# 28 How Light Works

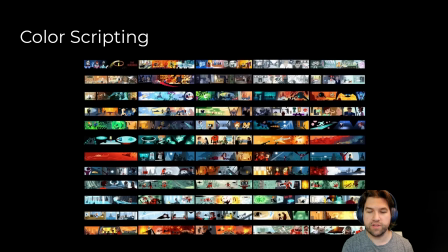8:13 And in fact, we really see color explode back into his life a little bit when he does something heroic, something he shouldn't be doing. We see this yellow, this orangish color come back in to indicate to the audience he's getting back into the life of it before coming back to his dull, boring life, because that's how we understand the contrast.
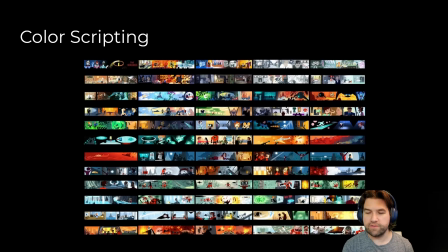8:30 As we go through, we start to see the highlights of blues versus oranges, and a lot of orange and red when things are particularly dangerous. You might notice that in the scene where their plane explodes and they're in the water, it's very, very red because it's denoting warning or danger.
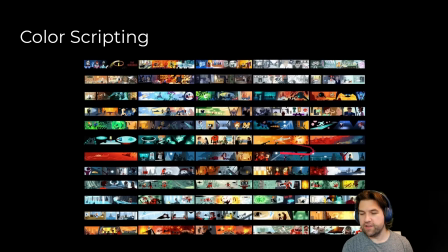8:47 And then they're secretively sneaking in. It's all very surreptitious under the cover of night, so it's very muted and very blue. And then we get them all functioning together sort of as a family as it gets very pleasant, and we turn into a bright, colorful, happy ending where you've integrated the color into the real world that represents their family life.
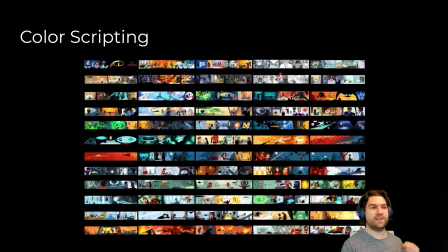9:06 So the color scripting is actually really important to understanding how we're supposed to feel about these things.
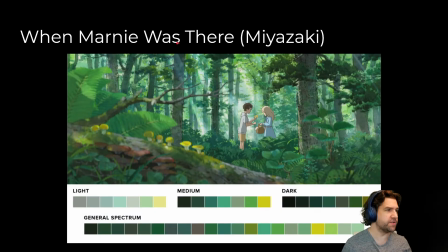9:13 You can find these, there's a lot of great sites. There's a whole movie color script site that I pulled some of these through and you can see just the difference of the grand range of greens in
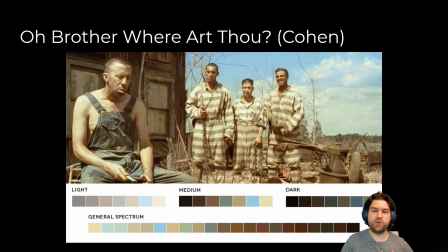9:23 When Marnie Was There by Hayao Miyazaki or the Coen Brothers' Oh Brother Where At That which uses an extremely muted and color corrected tone. Even though it's sort of to get the sepia look, it was one of the first major Hollywood movies to use a color correction throughout the whole thing to create
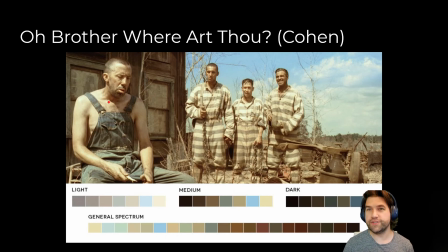9:39 this blue-orange contrast throughout it to give it an old sepia tone look that looked like the Great Depression and the Dust Bowl.
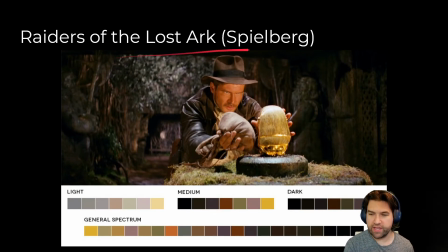9:46 Or something like Rays of the Lost Ark, where we can see that everything is in terms of browns and hues, but they're trying to focus on the golden. And so everything in the background doesn't have quite as much yellow on it, but we see a lot of gold in the idol, and that gold is reflected into Indy's face, drawing our attention to his face and the idol that he's looking at.
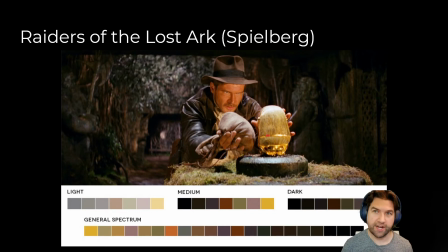10:06 Color scripting, the idea of using light and texture together to draw our attention is really, really important.
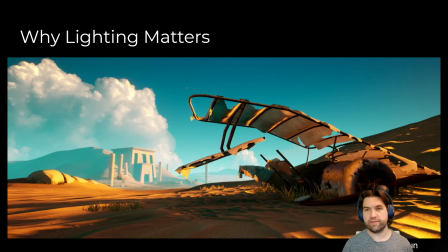10:12 Lighting matters a lot. This is an environment piece by one of MSU's grads, Pete Braun, who is now a lighting artist at Gearbox. And this was the piece that got him hired at Gearbox. I want to bring this up because he did an amazing job on this, but specifically on the lighting.
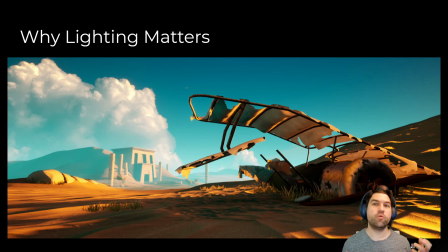10:27 The modeling, the texturing, this piece is fine. It's nice, pleasant looking, but it's not what you'd expect in a super AAA kind of portfolio piece. And I think Pete would be the first person to say that. But what it showed was lighting talent and lighting skill, and it got him hired as a professional lighting artist.
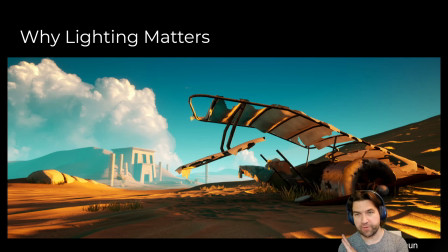10:43 And check out his portfolio art station, his lighting work is incredible. But lighting, as I've said, is a huge part of your experience.
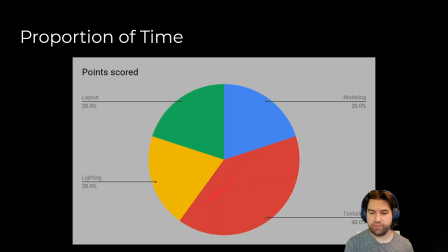10:52 And in fact, when we're doing environments, lighting is a big part of what you do in modeling. So when you're working inside of, say, an environment art piece, you generally only spend about 20% of the time modeling and about 20% of the time laying things out.
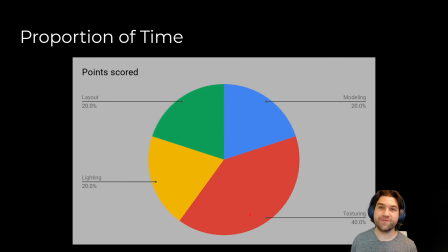11:09 40% of our time is spent in purely texturing. What are the colors of the surface? And another 20% of that time is worked on lighting. So everything that could be considered modeling is only about 40% of your effort. Everything that's in lighting and color is about 60% when we're working in environments.
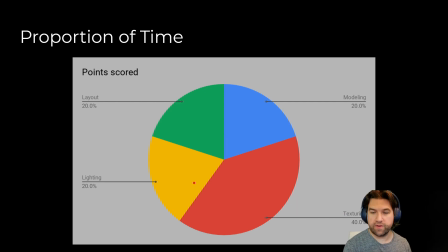11:26 They're that important. It's different for characters, but for environments, it's really crucial to start lighting right away.
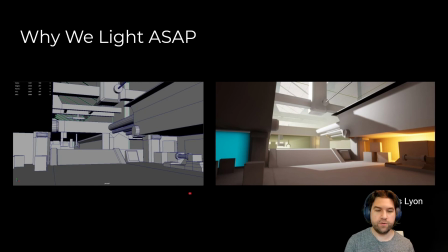11:32 Another piece by an MLRMSU grad, Thomas Lyon, who started his blockout and then lit it right away, which helped him figure out what things need to happen and where he needed to put focus, effort, and attention. So, with that, we're going to dive into a little bit of how we can actually control the lights in our scenes, create skyboxes, and environment lighting.